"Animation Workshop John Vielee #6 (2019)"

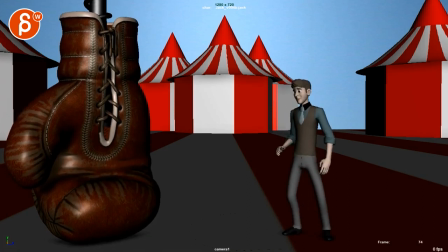(7:38)
I think you can have a little bit more of a softer ease in since we're establishing that this has a very soft That unless you make this harsher and it's born for you know, it's a bit harsher in its Mechanics,
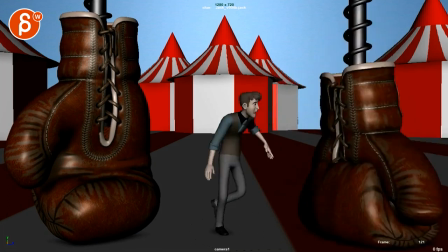(7:52)
but I feel like because it's so soft here And you can ease into that stop a bit more and if you look at the second one See second one has it going going there
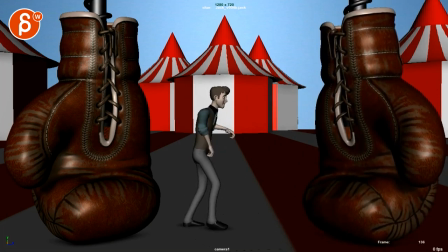(8:01)
has a little bit of a stop and then the down might argue that this stop is a bit harsh it's almost like you're holding this for two frames but then it softens into a stop there which is good so picky picky note since you asked for it I'll probably do it here as
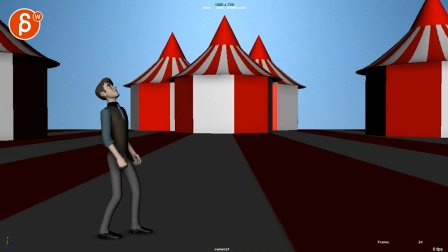(8:15)
well but going back going back to this and you mentioned you're gonna do some more takes
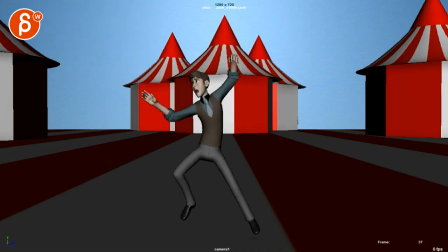(8:23)
here on the on the finger on the fingers see
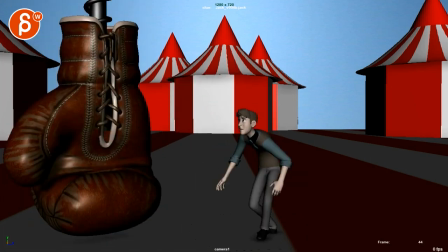(8:33)
i think when you play it in real time the screen right arm seems okay but
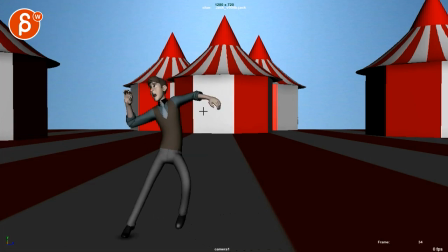(8:40)
then when you frame through it it feels a bit like to me you want to i would even sacrificing the silhouette just turn that that wrist down a bit more so it's not you know more this way versus this way it just feels a bit broken there and i know you're dragging a lot but there's just something where
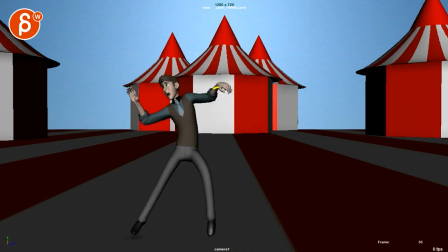(9:01)
from here to here it has that ik feel again because the orientation of the wrist is fairly similar especially from here to here and we'll just kind of smooth that out a bit more and then there's something about this kind of staying in the same line like you're moving over from here to here but then it's straight up
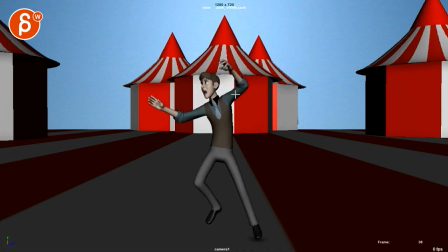(9:18)
and then and then kind of the end the ankle the wrist stays almost in the same position i know it's up here but there's something just
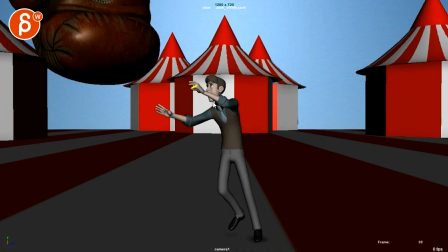(9:27)
visually that stays kind of putting pivots off here and it's only pops over here and I know again this in real time feels better but maybe you can smooth that up in
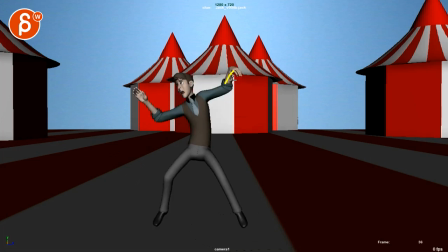(9:36)
the arm over here so then keep that here and then maybe have that one a bit further out and then this are already a bit further out and then you can stay here until my drawings are great but something that feels maybe a bit smoother but again again real time
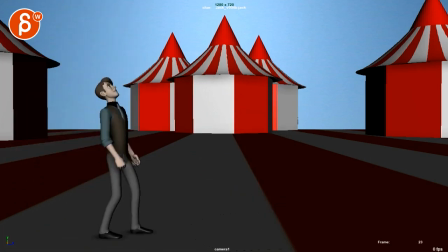(9:54)
it didn't really didn't feel that bad the only thing I would say if I watch this there's a bit of a long drag if I pay attention to it his wrist feels like it's low for quite some time I think it's okay for a drag
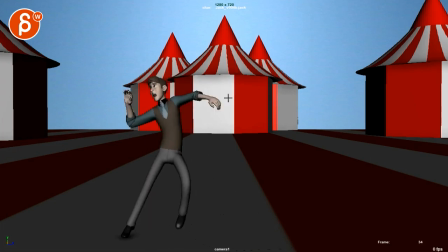(10:09)
but by now you can probably bring it higher so I'm going to say actually don't do what I said bring it down here I would just start picking it higher don't do such a massive drag and then that way you can have it high here for nicer silhouette and then it's already high here so I'm gonna say
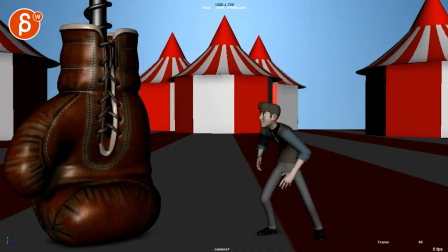(10:26)
disregard my previous note went to that even
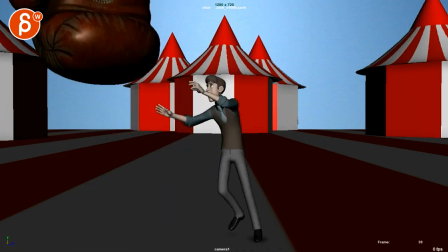here feels like once you hit this pose we're staying in this for quite some time you can see how there is an orientation change
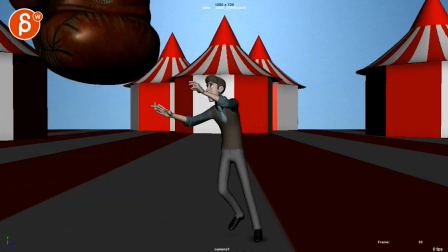(10:48)
in the forum but it's minimal especially through here we're holding holding holding and if you watch this in real time once you start paying attention to it that screen left arm starts to float like you're you're really actively trying to hold that and glide that pose down versus someone
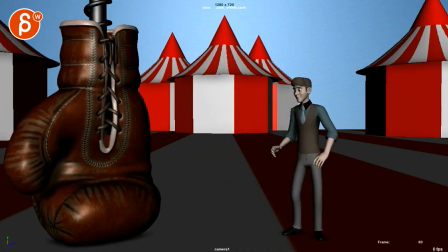(11:06)
that goes holy crap and then there would be bigger swings in his arms and a bit more panic and